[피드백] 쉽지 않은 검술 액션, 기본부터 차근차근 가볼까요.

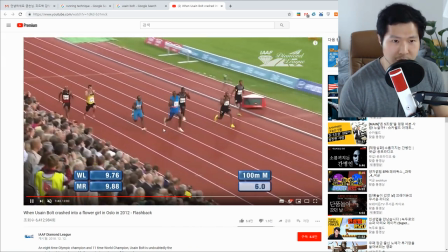(8:17)
이게 가속도 붙이는 구간에서는 앞으로 숙여져 있어야 더 근육을 쓰기 좋은가?
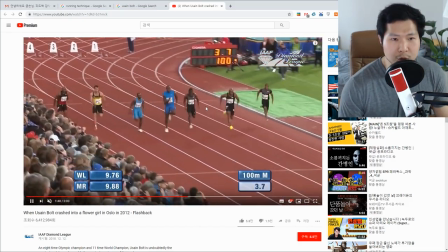(8:22)
그렇지 않을까요? 분석해보면 다 똑같아요. 점점 고개가 들립니다. 처음부터 확 들면은 힘을 못 받나 봐요.
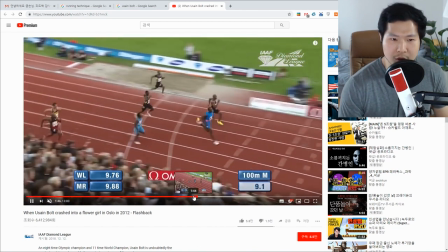(8:28)
여기서부터는 자기 최고 속도로 뛰고 있는 거예요. 그러니까 속도가 올라가고 있는 구간에서는 숙이고 있다.
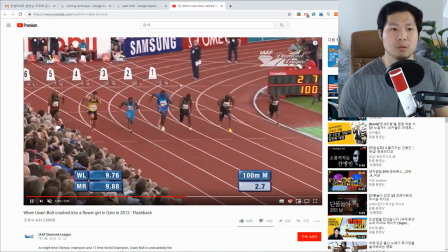(8:33)
다 올라가고 나서는 그냥 일반적인 뛰기 사이클로 뛰면 된다. 그렇게 생각하시면 되고요. 멈춰있다가 약간 이 느낌 약간 이렇게 뛰어나가는 느낌 있죠. 약간 히얏 하는 느낌 그 느낌이 있어주면 좋을 것 같아요. 지금은 있다가 그냥 툭툭툭툭 이렇게 뛰거든요. 그게 아니라 야 하면서 이렇게 쑥 상체가 이렇게 넘어가주는 느낌.
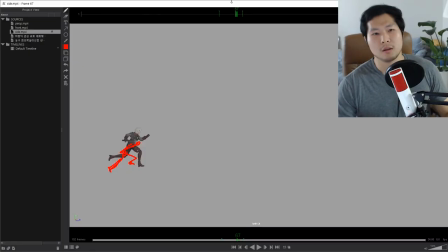(9:01)
지금 집안이라서 뛸 수가 없는데 그 느낌을 넣어주시면 좋을 것 같고 자 뛰기 사이클을 얘기를 해봐야 될 것 같은데 일단 이 뛰기는 지금 무게감이 너무 없습니다. 이 무게감이 어떻게 만들어지는지 한번 연구해보죠.
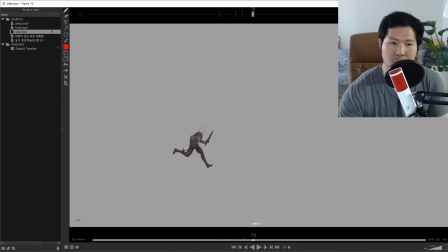(9:18)
딛는 순간에 무게중심이 요때도 그렇고 무게중심이 너무 다 뒤에 있어요. 그 딛는 부분에 비해서 그런 느낌이 들어요. 일단 약간 뒤로 약간 꺼정한 느낌이 들고 이거 어떤 레퍼런스 참고했는지 한번 보고 싶네요.
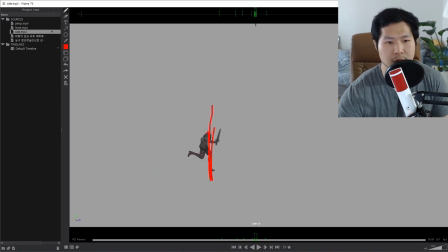(9:34)
그리고 프레임이 몇 개지? 하나 둘 셋 넷 다섯 12프레임짜리 달리기네요. 이게 게임 애니메이션인가요? 12프레임이면 정말 빠르게 뛰고 있는 거거든요.
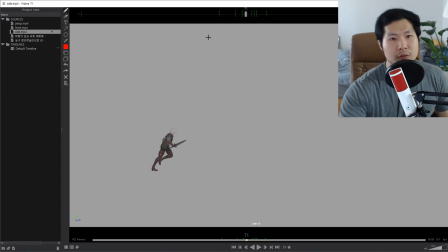(9:49)
12프레임은 거의 난쟁이들 뛰는 느낌이에요. 쭉쭉쭉쭉쭉쭉. 그래서 이거 속도 자체가 너무 빠르니까 속도를 좀 뛰는 구간만 지금 한 요정도 0.8 정도로 해야 될 것 같고요. 그리고 또한 가지로는 지금 등속도로 쭉 빠르게 가고 있죠.
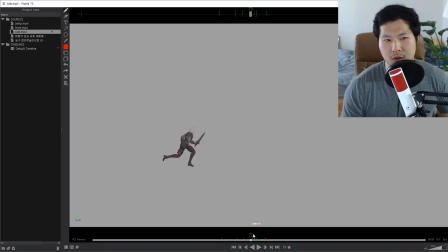(10:08)
그게 아니라 속도가 점점 빨라지는 느낌으로 작업을 해주고 마지막에 빵 하고 터뜨렸으면 좋겠어요. 일단 뛰는 부분은 지금 가속도가 전혀 없이 갑자기 휙 하고 가버리니까 무게감이 안 느껴지는 것 같고요. 그리고 생각보다 빨리 뛰면 머리 위아래 움직임이 없습니다.
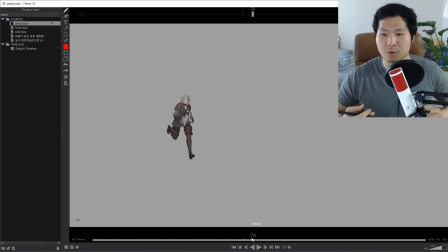(10:27)
이 머리 위아래 움직임이 빨리 뛰면 없어요. 캐주얼하게 뛰면 덩실덩실덩실 이렇게 머리 위아래가 폭이 크거든요. 근데 빨리 뛰면 거의 머리 폭이 없어요.
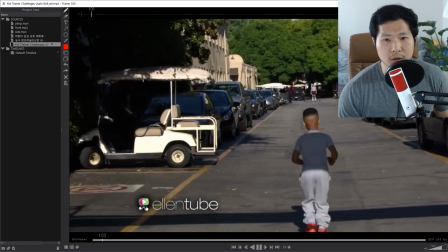(10:39)
자, 한번 좋은 비교가 될 텐데 아이랑 어른이랑 뛰는 레퍼런스 같은 거죠.
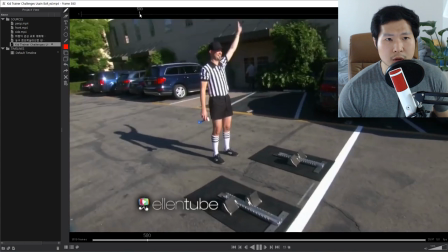(10:48)
자, 우사인 볼트 머리 폭 보이시죠? 이렇게 천천히 뛸 때는 이렇게 폭이 엄청 커요, 머리가.
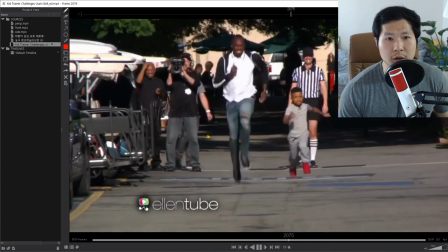(10:55)
아, 이건 계속 천천히 뛰려나? 한번 봐야 되겠는데. 자, 이렇게 천천히 뛰면 머리 폭이 굉장히 큽니다.
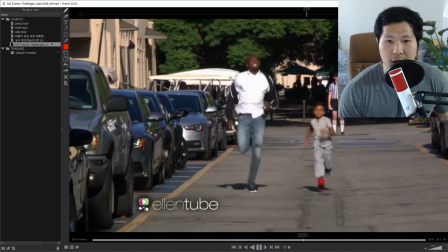(11:00)
우산 볼트라도. 근데 아이 보세요. 아이는 지금 전력 질주하고 있기 때문에 머리에 폭이 있을 수가 없어요.
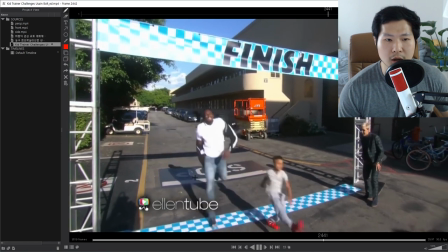(11:05)
왜냐면 다리가 구부러지지 않거든요. 천천히 뛴다는 거는 다리가 릴렉스돼 있기 때문에 덩실덩실 하는 느낌으로 뛸 수밖에 없어요.
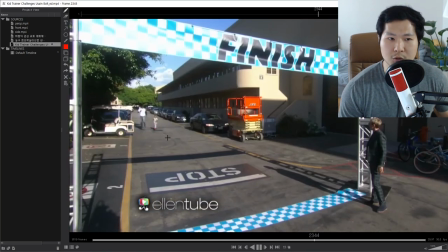(11:14)
그럼 위아래 폭이 커지죠? 근데 아이가 전력 질주하고 있기 때문에 다리의 텐션을 최대한 끌어올려서 지금 그 업앤다운이 없는 상태입니다. 이때도 지금
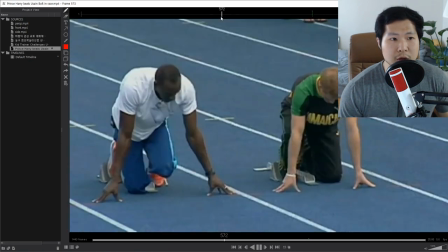(11:31)
캐주얼하게 뛰면 이렇게 되는 거예요.
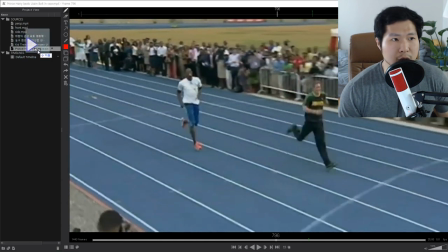(11:35)
자, 이제 한번 우사인 볼트가 진심으로 뛰는 걸 한번 볼게요.
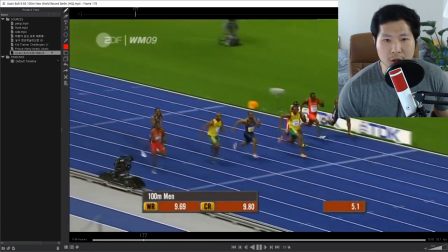(11:43)
자, 뛰죠. 자, 처음 가속 구간에서 좌우로 흔들리고, 자, 이제 최고속도에서는 머리 위아래가 변화가 없어요.
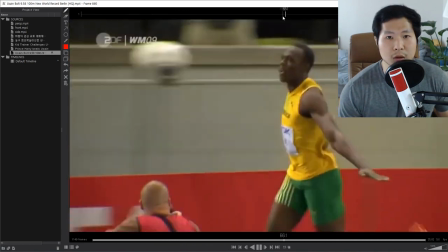(11:52)
거의 일자로 쭉 들어갑니다. 자, 캐주얼하게 뛸 때는 역시나 덩실덩실 뛰죠.
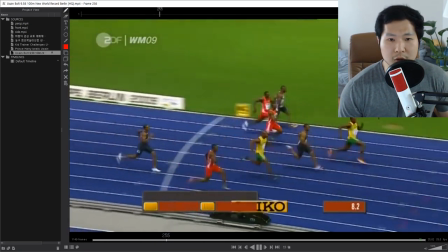(11:57)
덩실덩실. 전력 질주할 때는 머리 흔들림이 거의 없다고 생각하시면 됩니다.
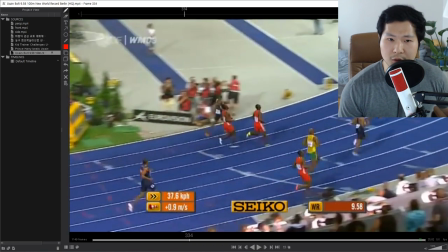(12:03)
혹시 궁금하신 분들은 나중에 그 픽사 애니메이션 중에 인크레더블 있죠? 인크레더블에서 미스터 인크레더블 아빠가 뛰는 거 나중에 한번 보세요. 아이고, 꺼버렸네.
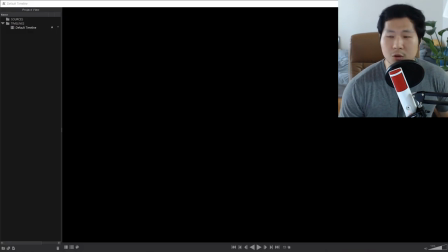(12:13)
그 미스터 인크레더블 뛰는 거 보시면 머리 흔들림이 아예 없습니다. 위아래로 흔들리는 게. 저 그거 보고 조금 놀랐거든요, 예전에. 한번 그거 분석해 보시면 좋을 것 같습니다.
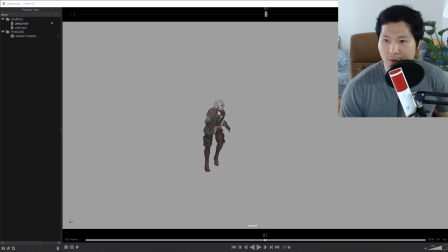(12:22)
뛰기는 꼭 레퍼런스를 보고 자기에게 맞는 뛰기 타입이 있을 거예요. 캐주얼하게 뛰는지, 전력으로 뛰는지. 지금은 지금 캐주얼한데 타이밍은 전력인 속도. 그러니까 속도는 너무 빠른데 움직임 패턴은 캐주얼하기 때문에 머리가 엄청 튀어 보이는 거예요.
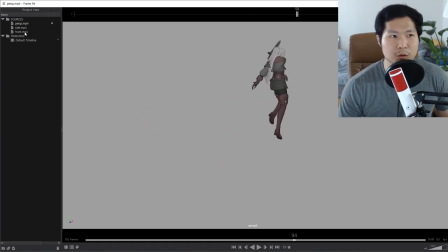(12:39)
다다다다다다다. 그러니까 귀여워 보이죠, 결론적으로. 그 부분 한번 체크해 주시면 좋겠습니다. 자, 이제 점프 한번 볼까요? 점프는 일단 레퍼런스 보기 전에 이걸로 먼저 말씀을 드리자면, 자, 뛰어오다가 딱 앉았죠?
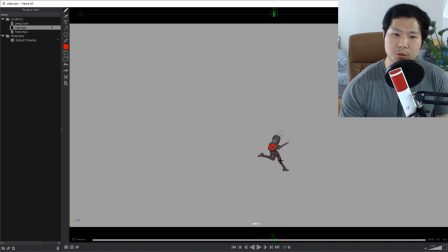(12:52)
한 프레임만에 이렇게 뛰어요. 이건 바운싱 볼처럼, 바운싱 볼도 한 프레임만에 이렇게 안 뛰거든요. 바운싱 볼도 한 프레임 컨택트, 그 다음 프레임 스쿼시, 그 다음 프레임에 튀어 오르죠. 그러면 컨택트 된게 최소 두 프레임이에요. 이 굉장히 탄력이 강한 바운싱 볼마저도.
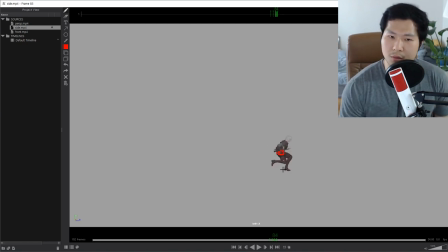(13:11)
근데 이 캐릭터는 힙을 기준으로 봤을 때 느낌이, 아, 뭐 이걸 컨택트라고 할 수는 있겠네요. 컨택트, 안고. 그 다음 튀어요. 이거 바운싱 볼이랑 완전 똑같은 타이밍인데 사람은 그렇게 되면 안 돼요.
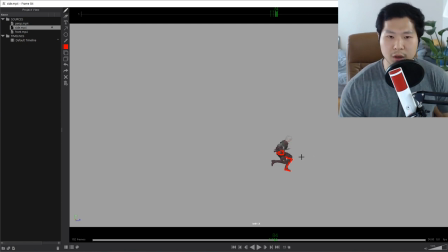(13:26)
사람은 바운싱 볼보다 무게가, 체중에 무게가 있기 때문에 적어도 한 프레임 이상은 더 필요하고요. 지금 요때 이 프레임 또 조금 더 체중이 내려가면서 뭔가 이 이지 아웃이라고 하죠.
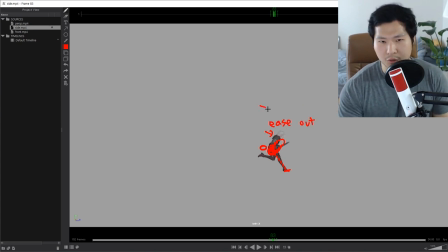(13:43)
뭐 혹자는 이지 인이라고, 이 들어가는 그 뭐냐, 이 부드럽게 들어가는 포즈를 이지 인이라고도 얘기하는데 저는 이지 아웃으로 배웠기 때문에. 자, 이지 아웃을 한번 보여주세요. 자, 여기서 계속 위에 있다가 살짝 밑으로 내려가주고 그 다음에 푹 숙이고 튀어 오를 때도 한 프레임 정도 더
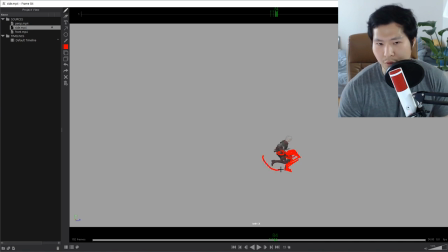(14:03)
여지를 줘서 체중을, 이게 방향 전환이기 때문에 힘이 많이 들거든요. 그래서 한 프레임 만에 탁 이렇게 공처럼 튀지 마시고 한 프레임 정도도 방향을 전환하기 위해서 근력을 쓰는 걸 보여주고 그 다음에 뛰어 오르기 시작하면은 좀 나을 것 같아요.
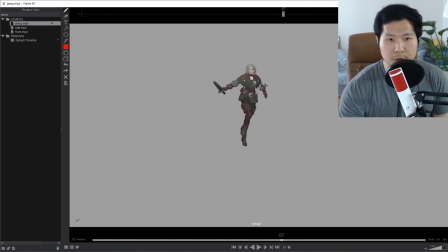(14:19)
자, 그리고 이제 공격 모션이죠. 공격 모션은 항상 이렇게 생각하세요. 팔이 뭔가를 때리는 게 아니고 몸이 비틀어지면서 뭔가를 때려요. 몸이 비틀어지면서. 자, 팔이 있어요. 제가 팔로 이렇게 때리면 이렇게 돼요. 몸은 가만히 있고 빵. 그러면 팔에 근육을 엄청 많이 써야 되기 때문에 이 작은 근육이 고생을 해요. 파워도 없어요. 느리고. 근데 팔은 가만히 놔두고 한번 몸만 돌려볼게요. 딱. 그러면 체중 전체가 다 이동하죠. 그러면서 팔은 움직이지 않았어요, 아예. 그 다음에 팔만 딱 펴주면 돼요. 이걸 동시에 하면은 빵! 엄청 빠르겠죠? 왜냐면 팔의 속도 플러스 몸의 속도가 되니까. 지금은 팔만 움직이거나 몸만 움직이거나 이 두 개 둘 중에 하나만 되면은 안 된다는 거예요. 뭐 최소한 몸만 움직이는 거면 반은 성공했지만 보통 이제 자주 하는 실수가 팔만 움직이는 거. 검을 휘두를 때도 팔만 이렇게 휘둘러. 그러면 안 되죠? 몸이 다 간 다음에 지금까지 팔 각도 안 바뀌는 거 보세요. 하나도 없죠? 그 다음에 빵! 그때 타격점에서만 탁 치면 돼요.
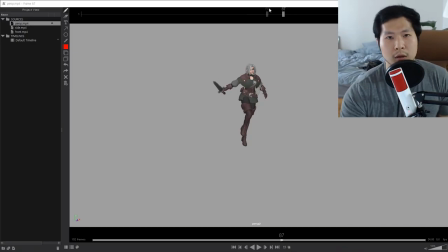(15:25)
자, 여기서도 보면은 검이 자 점프를 할 때 그래서 지금은 몸이 이렇게 정면을 보는 느낌이 있는데 그렇게 하지 마시고 잡아당기는 동작이 엔틱이 될 수 있는 거예요.
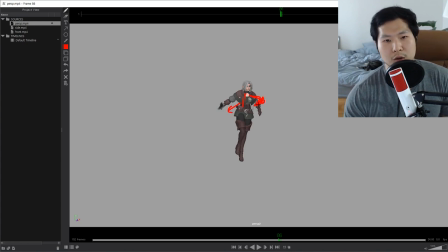(15:39)
이 몸이 이쪽을 좀 보고 팔도 좀 뭔가 이쪽에서 팔을 이렇게 해서 힘을 좀 응축하는 느낌? 이 왼팔이 이렇게 오고 이쪽이 돌면서 그 다음에 탁 치는 거죠. 몸이 이쪽으로 보고 있다가 지금 또 표현이 되긴 됐어요. 근데 이제 처음 점프할 때
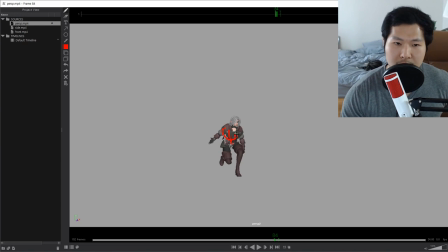(15:59)
요때부터 이 빨간 아니 이 동그란 액세서리가 요쪽을 보도록 좀 더 틀어줬으면 훨씬 더 시원하게 표현이 됐을 것 같아요. 지금 또 있긴 있거든요. 동작이 작아서 잘 안 보이는 거예요.
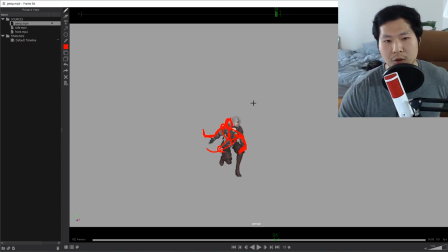(16:12)
그래서 이게 여길 보고 있다가 요렇 점프를 하면서 약간 트위스트 되면서 요렇게 지금 요거는 나쁘지 않아요. 그리고 이때 팔꿈치가 지금 쭉 펴진 상태로 계속 들어오죠. 그래서 끝까지 쭉 펴져 있는데 그러니까 쭉 들어와서 그냥 팔로 이렇게 하는 거예요.